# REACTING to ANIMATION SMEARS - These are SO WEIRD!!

In live action film, if I move like really fast from one place to another, you'll notice that there's this blur that happens. It's motion blur. I'm gonna like move really fast and then I'm gonna freeze frame and show you exactly what I mean. You ready? Those blurs in film help convey that something is moving really fast, especially when frame 1 and frame 3 are in totally different places. Basically, today we're gonna be looking at how that happens in animation and how it tends to look kind of ridiculous and often hilarious.
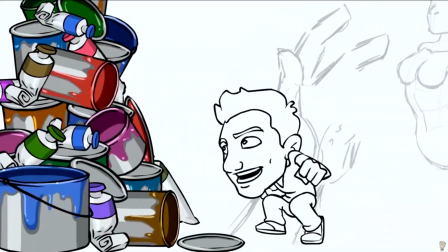[0:31]
This is gonna be fun. Alright, let's just stop right here.
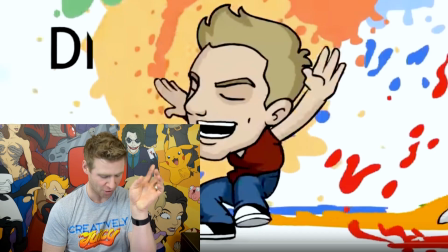[0:36]
You thought this was just gonna play my intro normally. No, I'm gonna show you first as an example how I've done it myself.
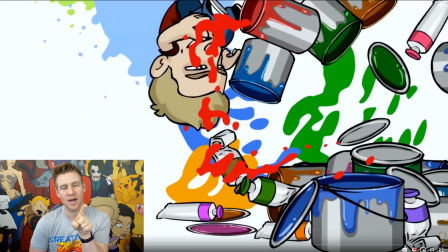[0:43]
That's right, you see this? You see this? In my own intro, see how there's the spin?
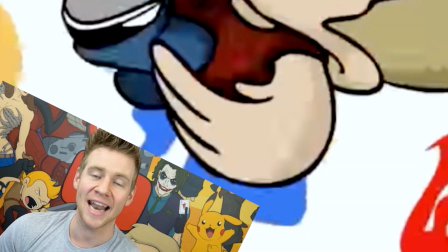[0:48]
Look at the hand. That's called an animation smear. It looks all like noodly.
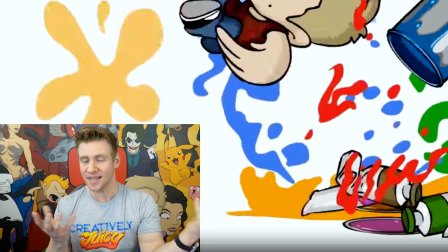[0:54]
Imagine like that being animated and that's the actual shape of the character. That's not the actual shape of the character, but it's being used to convey the motion.
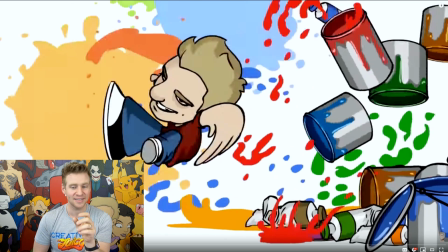[1:02]
Next frame. That shape is continuing and it's extending now to the legs.
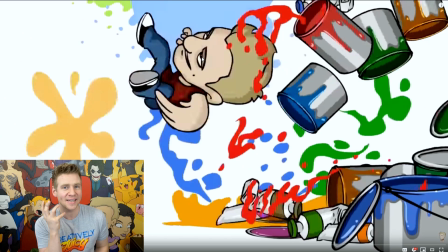[1:06]
The shape is getting very extreme here, but because it's happening so rapidly, it tricks the eye into thinking that it's just a fast motion.
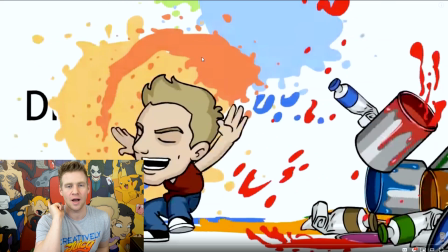[1:14]
But there's a frame here, and this is one that I get screenshotted and sent to me a lot, which is of the face when you slowly, there you go.
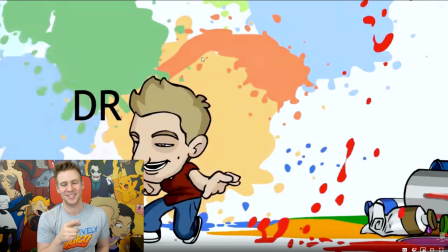[1:21]
There's like a quick snap back up, and I do an animation smear of the whole face on that frame.
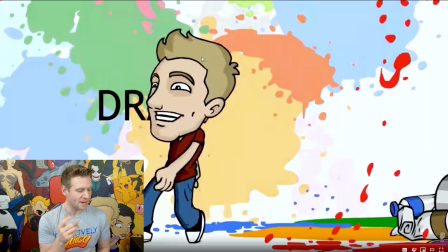[1:27]
I think it's pretty beautiful. But I also like to imagine that's the character design. But anyways, that's my intro, which I think is fairly appropriate as to what an animation smear is.
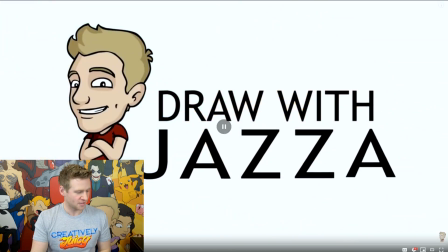[1:36]
And then this is the result. So when you have like the ease ins and eases outs, ease outs. The slower bits are obviously animated with normal geometry, but then the faster bits are super accentuated with animation smears. And we're gonna look at a whole bunch of different animation smears today because they are just one of the most fun and sexy and hilarious and juicy elements of animation. You know a segue's coming. Hey you! Me? No, not you. You! Yeah, you! If you're looking for a fun, sexy, and dare I say, juicy way to build your website, why not do it with the sponsor of this video, Wix?
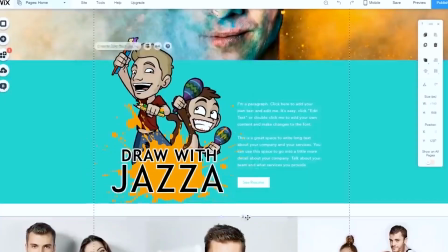[2:13]
I've used Wix for years. I used it to build Draw with JAZZA.com. It's an amazing platform and you can get started today absolutely free.
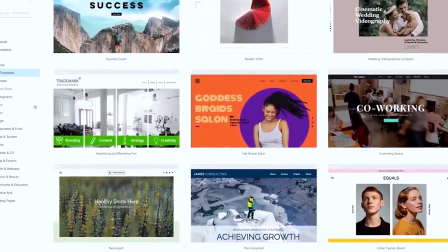[2:20]
They have thousands of templates you can build your website on so you can be a total dummy and start right now. But if you really like to dive in deep, they have all the ways that you can dig your teeth into it and really get everything out of your website,
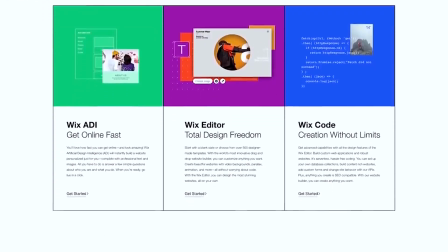[2:31]
from e-commerce, custom databases, contact forms, maps, and all sorts of widgets that you can use. It's really fun, actually. Whether you're starting your own business or just trying to get your art or animation out there, or just want to experiment with a website building platform and see what's possible, go to Wix today, get started. There's nothing to lose and I can highly recommend it. And a huge thank you to Wix for sponsoring this video.
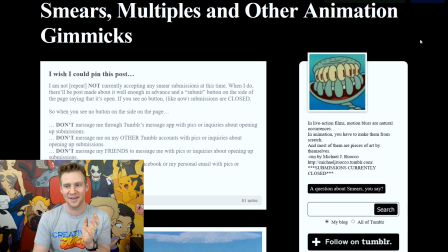[2:52]
Now, on to the activity for today, and we're actually going to be on Tumblr. Yes, I know, Tumblr.
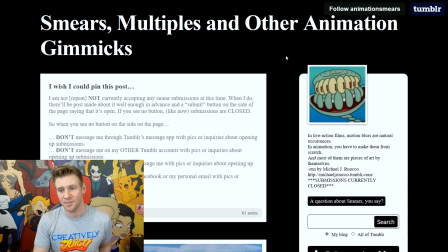[2:57]
There is a page on Tumblr, animationsmears.tumblr.com, which is just an absolute gold mine.
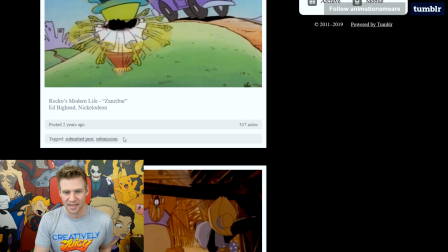[3:03]
We're going to look at that today. Now these are old. As you can see, most of these are like posted like, yeah, 2 years ago, but there's a lot of good ones in here.
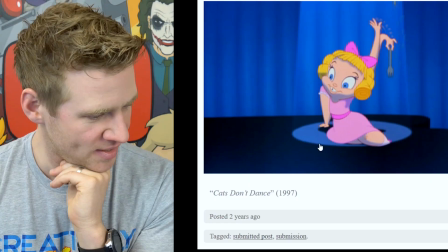[3:10]
They're just so magical. They're beautiful. What's the animation smear in this one? Oh, it's the hand.
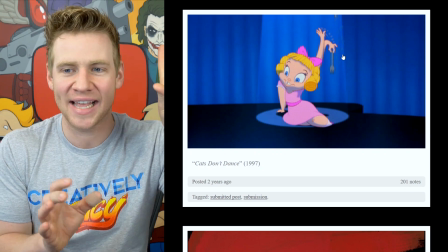[3:15]
Look at that. So there you go. There's another double up. So you're literally having the start and the end frame on the same frame.
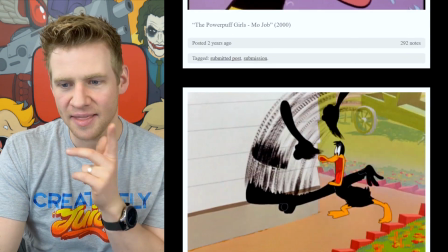[3:21]
So that's the first kind, like you can see there, the multiples. And then there's another kind, which this is a good example of, and that's the stretching.
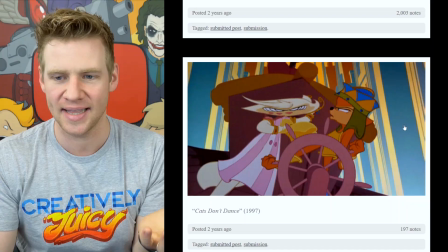[3:27]
So it's like literally pulling the geometry like a balloon. That tends to be the one I tend to prefer to do myself, as I showed you in the intro.
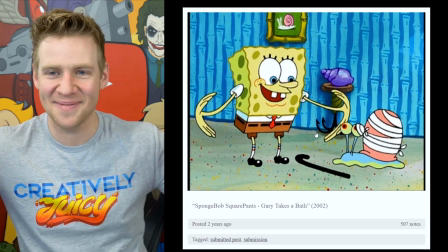[3:35]
What is this even? What's the motion capturing? Like, is the hand doing this or something? Can I capture that in a motion blur? I think he is doing that.
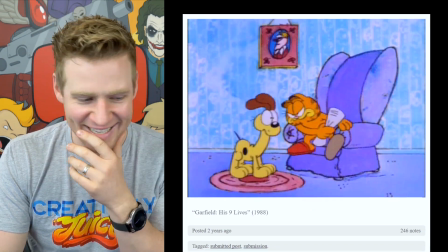[3:47]
It can't be anything else. Hey, this is a GIF of one in action.
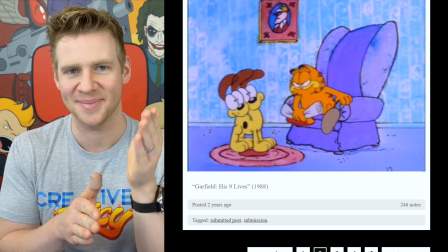[3:52]
That's fun to see. I'm gonna pause it in post-production while editing this video just to go through the frames and show the different frames of the actual smear of the motion.
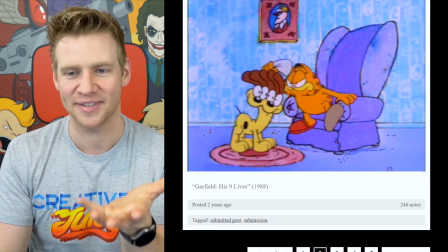[4:01]
And now back to real time. And you can see how effective it is. Like, you just wouldn't be able to get that effect without the smears.
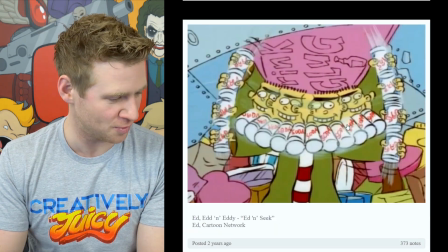[4:06]
They're just really fun. Ooh, wow. Ed.